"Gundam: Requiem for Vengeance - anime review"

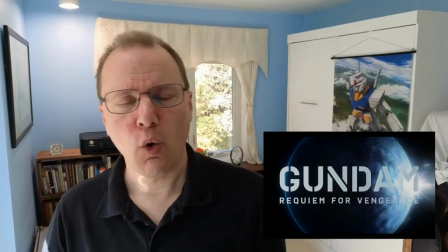[0:00]
Hello, welcome. This is a video about Gundam Requiem for the Vengeance, a six-episode CGI anime released on Netflix in October of 2024.
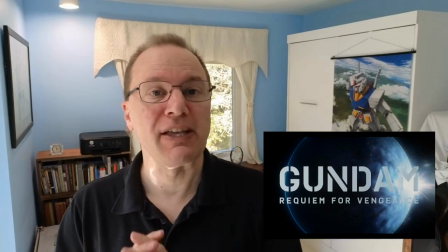[0:10]
As usual, this will be a spoiler-free review,
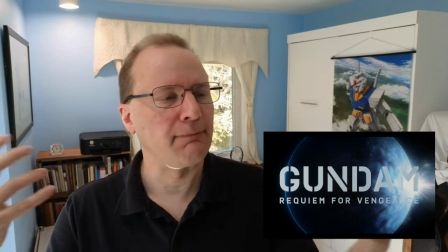[0:13]
although I'll talk about the premise and the basic personality of characters and such, but no plot spoilers.
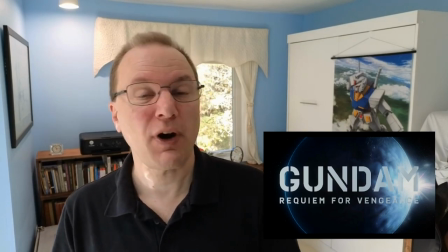[0:20]
The director of this actually got his start making Warhammer 40k fan films using Unreal Engine,
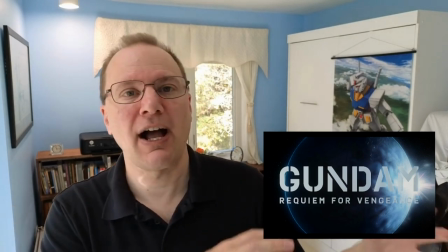[0:28]
and then founded a CGI animation studio in Germany.
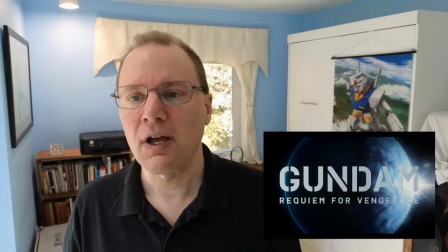[0:32]
The director, writer, and music composer are all Westerners, but as far as I can tell, the rest of the major production cast are Japanese,
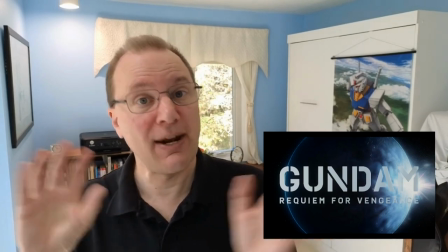[0:41]
so producers and other folks like that, with the animation done primarily at that German animation studio.
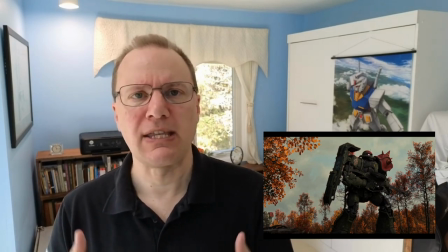[0:48]
Let's talk about the basic premise. This is about the Xeon perspective on the ground during the one-year war in original Gundam.
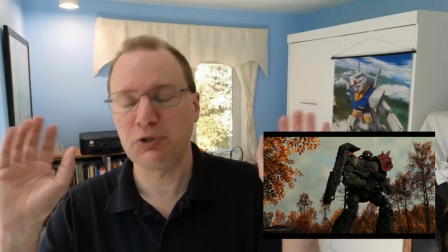[0:57]
Now if that's all word salad for you don't worry this is a
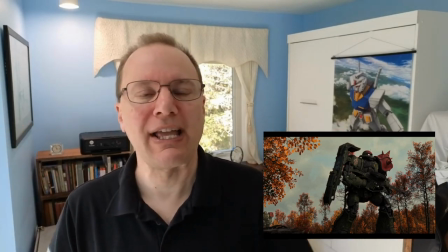[1:01]
basically an action war story in the primary Gundam timeline
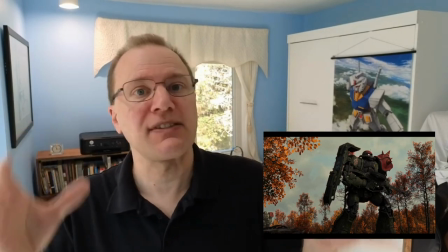[1:06]
about pilots and ground soldiers in this
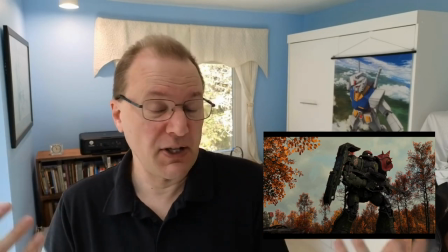[1:11]
big war that includes giant robots as you can you can see there.
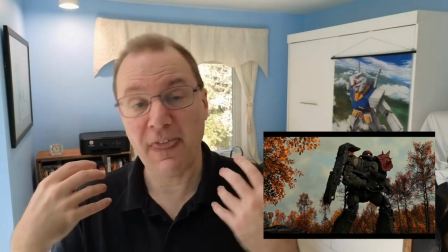[1:17]
So the thing is, it is basically,
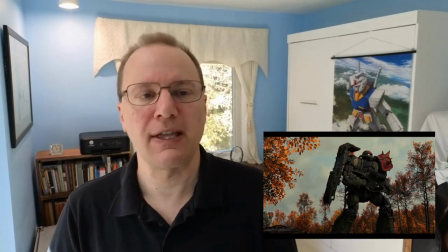[1:19]
again, an action war story about ground units, where you have the protagonists and antagonists.
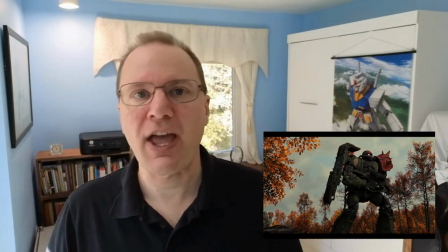[1:28]
That's basically it. If you're a Gundam fan, you'll definitely recognize some elements here,
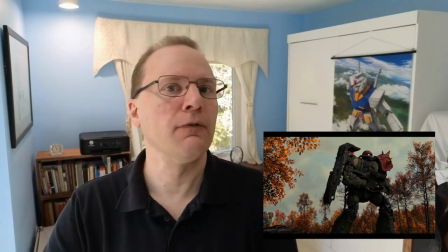[1:33]
but it is not meant to have tons of references to existing characters or plot elements.
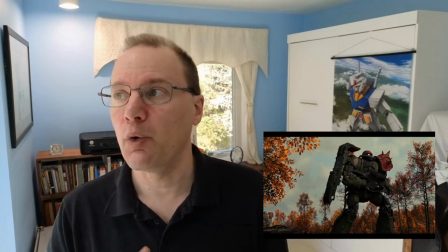[1:39]
It's really a self-contained story, so you don't have to know anything really going on about that.
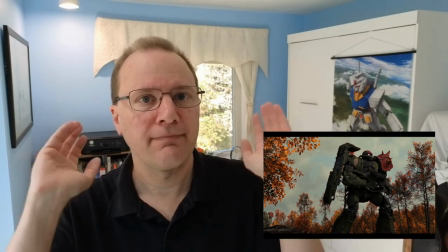[1:46]
It's war, action. That said,
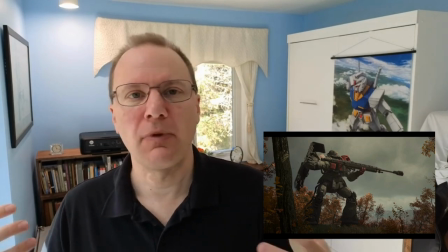[1:51]
they have updated the mechanical designs from the Gundam Universal Century timeline in a brilliant way, in my opinion.
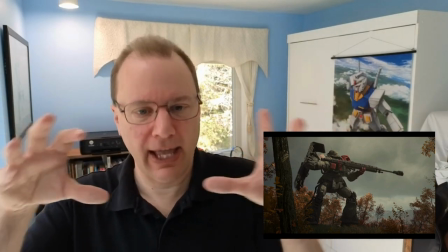[2:00]
They really, they retain the basic silhouette and design of those machines,
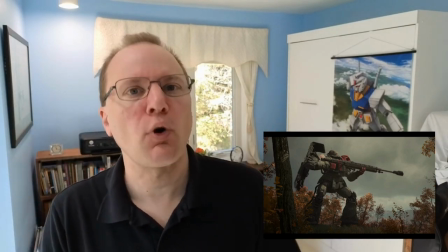[2:07]
but feel a bit more like practical war machines.
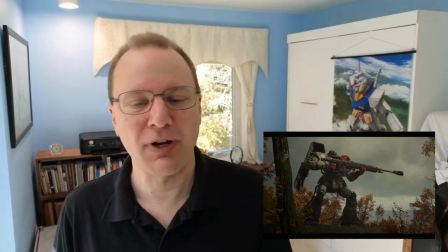[2:11]
You could imagine these existing in real life better than you could the designs from
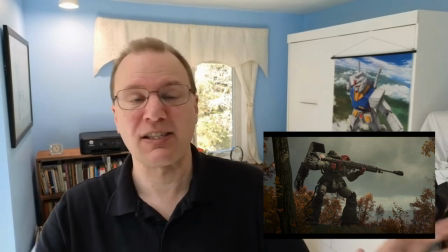[2:16]
early Gundam series for example nothing against them but they are 2d animation and
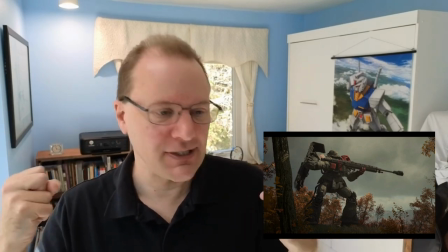[2:22]
the way these are designed just again gets across more of that war
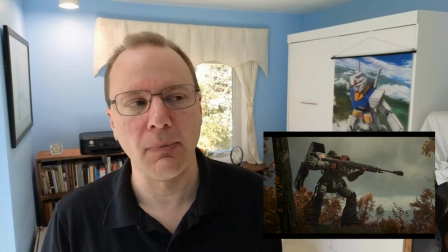[2:28]
story feel then you got from the way they looked in earlier Gundam
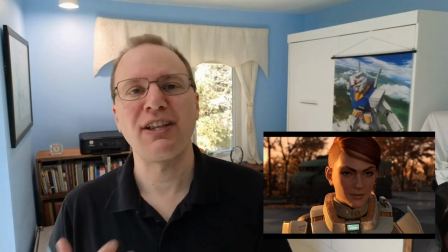[2:33]
series so excellent job there now the crew used Unreal Engine 5 for the animation of which would have been relatively new for them.
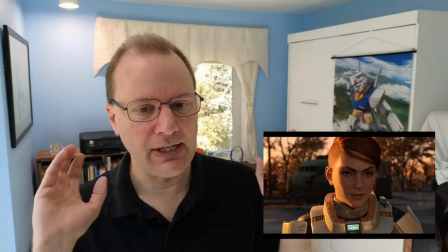[2:42]
This only came out about two years ago and the, like I said, the show just came out about a month ago relative to this recording.
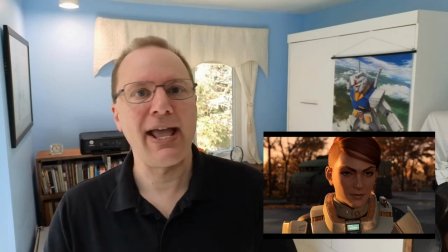[2:51]
So it would have been a new technology they were working with.
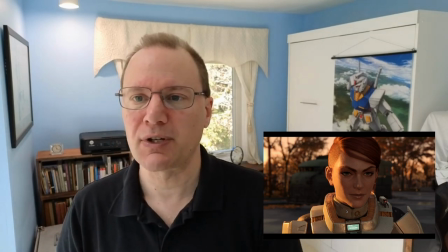[2:55]
The style goes for relatively realistic characters, as you can see, and as a result you will face the uncanny valley here.
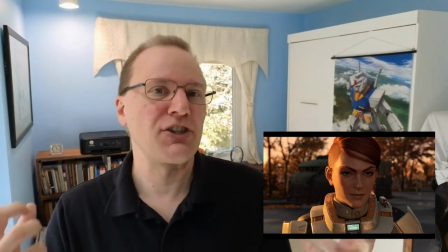[3:03]
There are times when it just doesn't quite reach that level of realism you'd expect for this level of detail for a character.
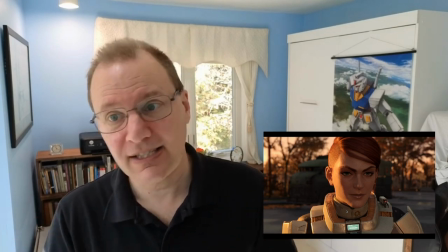[3:12]
Sometimes the character and facial animations are stiff and characters will maintain the
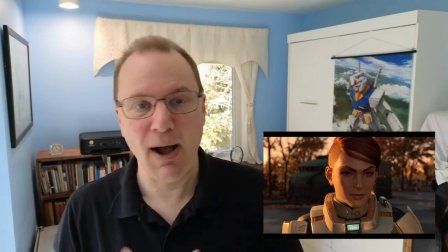[3:19]
same facial expression throughout a shot with just the eyes and the mouth moving when there should be a little more, you know,
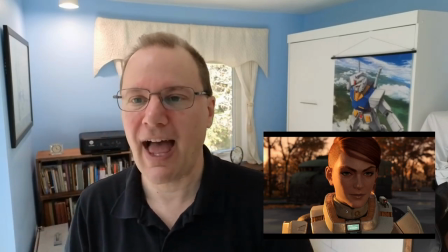[3:25]
facial movement during that shot, stuff like that.
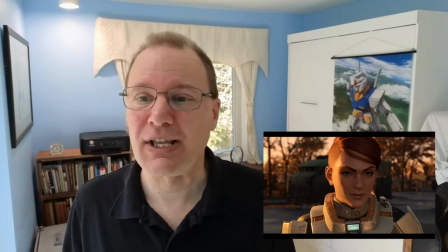[3:29]
That said, the original Mobile Suit Gundam series had plenty of rough animation and plenty of stiff animation.
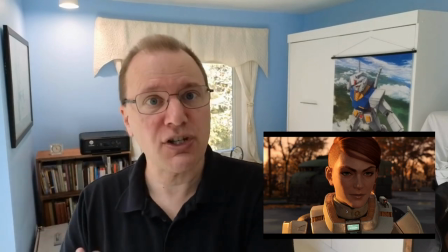[3:36]
And the analogy, I think, is appropriate.
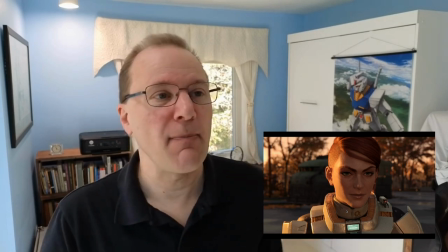[3:39]
Back then, animation in anime was quite static and pretty stiff.
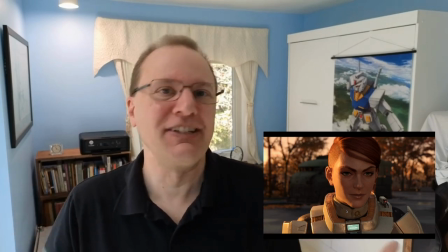[3:46]
There wasn't a lot of motion in anime back then.
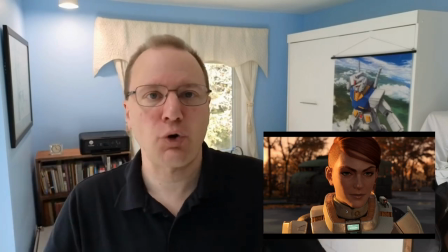[3:50]
And that crew was very much trying to bring dynamism to the medium,
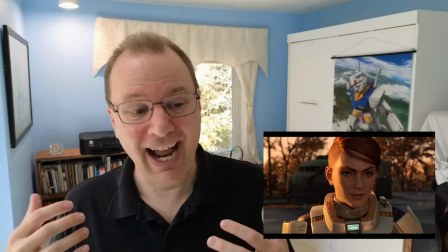[3:56]
to this technology that they were kind of struggling with. And I think you can see the same thing here in this series.